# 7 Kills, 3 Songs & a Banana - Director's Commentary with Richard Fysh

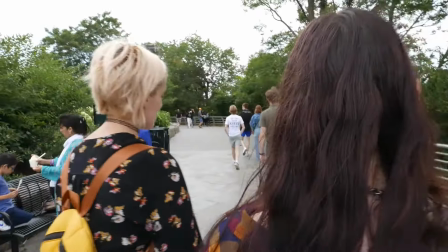2155s
so this is largely clean dialogue
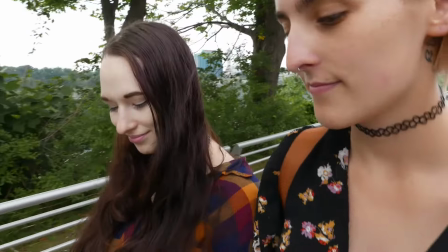2158s
and you know I think I filmed part of this on my phone
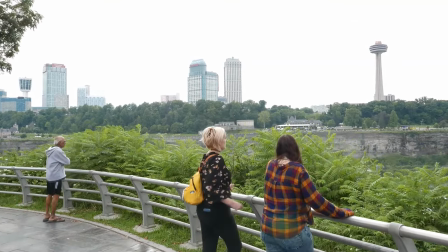2168s
yeah I did because it was 30 frames per second and it's just it's easier to get that smooth
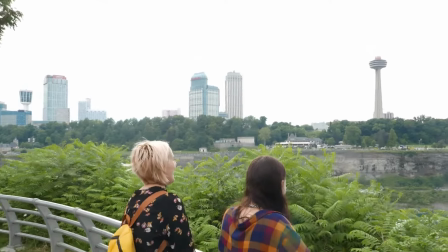2173s
smooth smooth movement this is terrible this is wobbly I just I kept this because I like
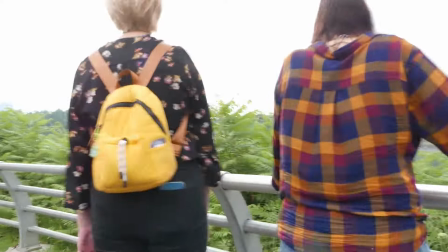2179s
those so many seagulls so much and I'm testing the theory that as long as your audio is good you can get away with what you want on the picture like the audio here is fine
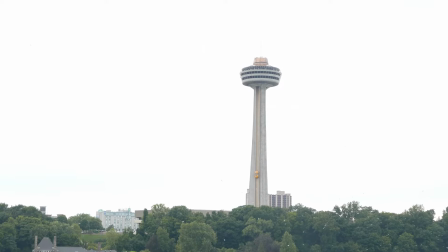2188s
that picture is kind of stabilized and wobbly and it's like what the hell am i doing um here
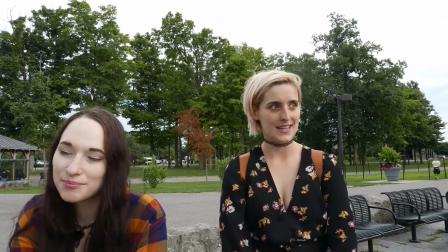2196s
alex is not actually resting on anything this was to give the impression that the barrier is there but you know because i had to stand there and film it and i can't fly
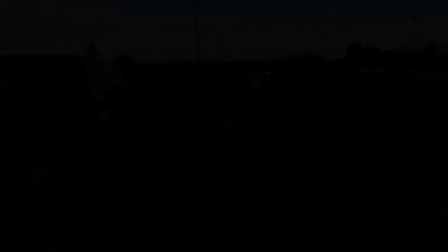2205s
um i had to move the two of them back a little bit now this radio kate was the last thing
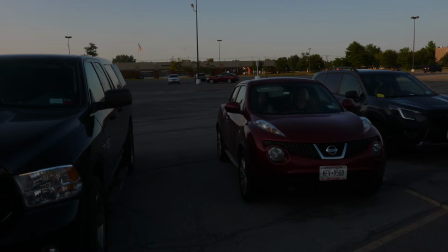2214s
this is audrey nay who is an actress who lives in chicago who i just got talking to on a plane somewhere like facebook friends and so i needed an american voice to do a
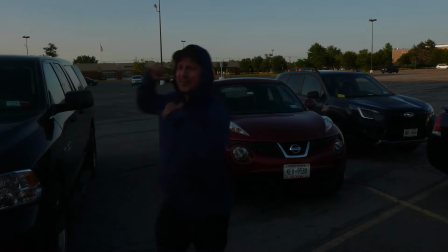2230s
radio bit and i just i just asked i was like hey can you record this line and she was
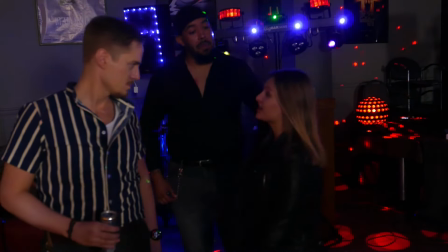2236s
great she ran with it she did like five or six different versions, and I, if I remember, I will share those,
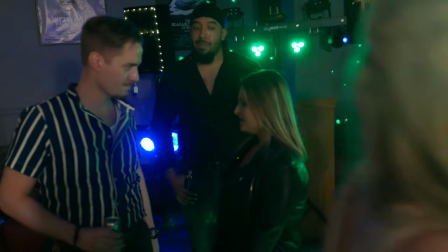2243s
and then there's another one later with
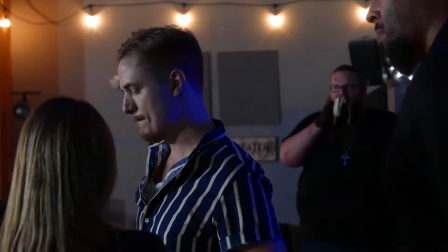2247s
Aaron doing the kind of gun-toting,
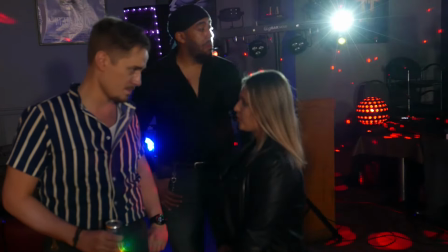2253s
like, guy complaining on the radio, the long version of that is hysterical,
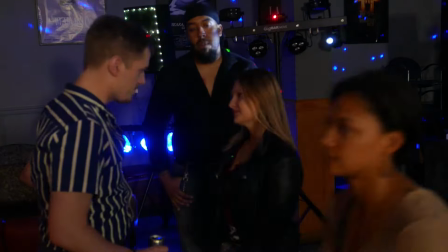2258s
so I might do some extended radio stuff on the on the blu-ray or
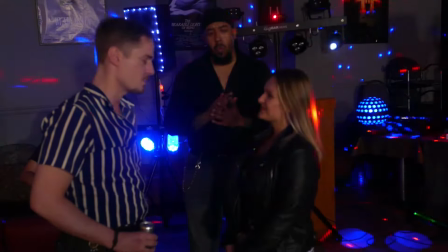2264s
the the dvd or somewhere um a
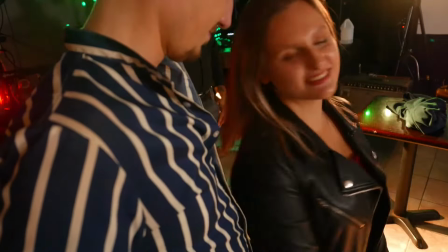2273s
kumquat that is the one exception i gave to using british spellings i was never been so disappointed
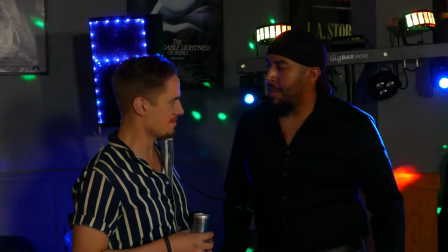2282s
when i learned that americans spell kumquat with a k because it ruins my joke but i just thought you know what
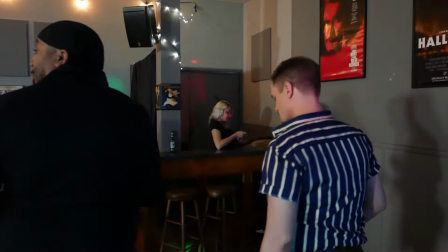2293s
i'm gonna have that one it's not like it's a word that people use all the time anyway
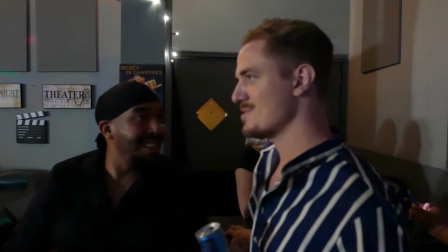2297s
so it's come quad oh
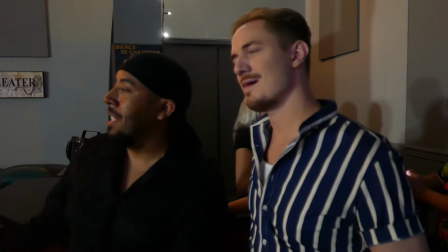2307s
these two hated the word ineffable and they just they didn't want to do this line the way I'd written it it's
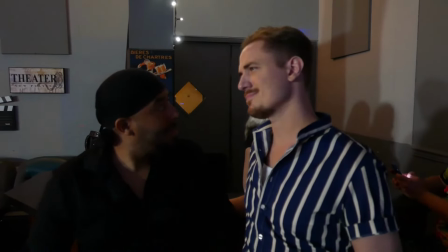2317s
close enough I
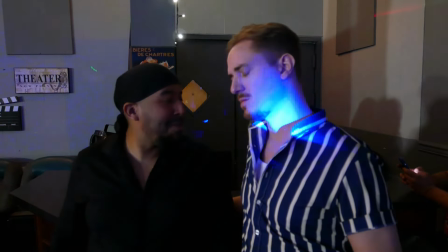2320s
kind of let that one go like there was a very clear way that I wanted that line to be but I guess
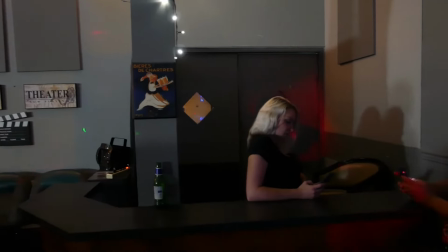2326s
communication or because I couldn't kind of get the
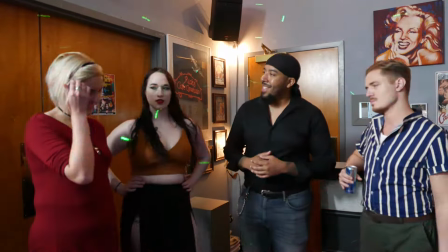2331s
two of them to hear the line in their minds the way that I needed it to go,
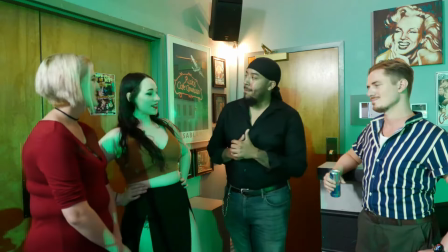2336s
it didn't quite work. Although I will say in Doncaster that got a laugh, so it does work.
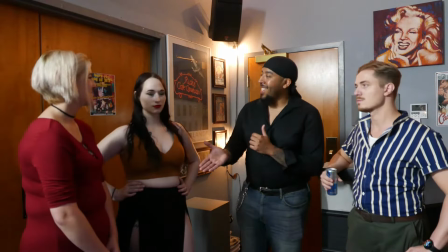2344s
The door behind
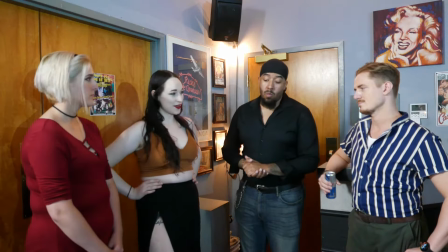2348s
Talia and Amber there is reflecting all the lights.
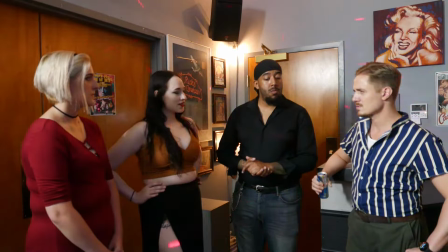2353s
You can see the camera, there you are, there's a camera, there's a camera,
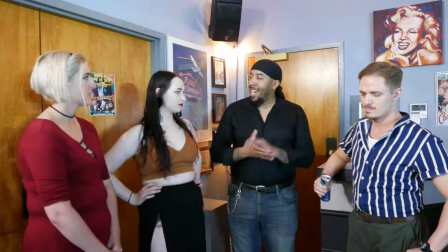2358s
and once Talia moves out of the way you could see very clearly my silhouette which
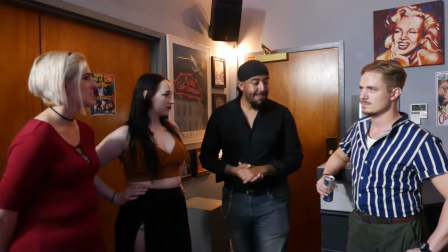2363s
is why there is a crop coming up there
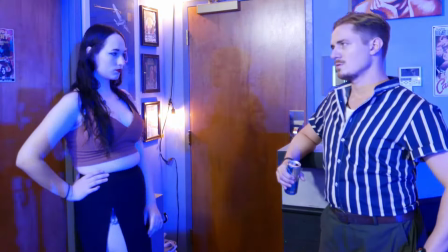2370s
we go you can still see the camera but you could also see my entire shape but you know what it helps the film
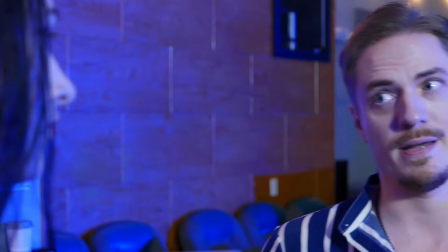2375s
it should come closer to the two of them when it's the two of them mark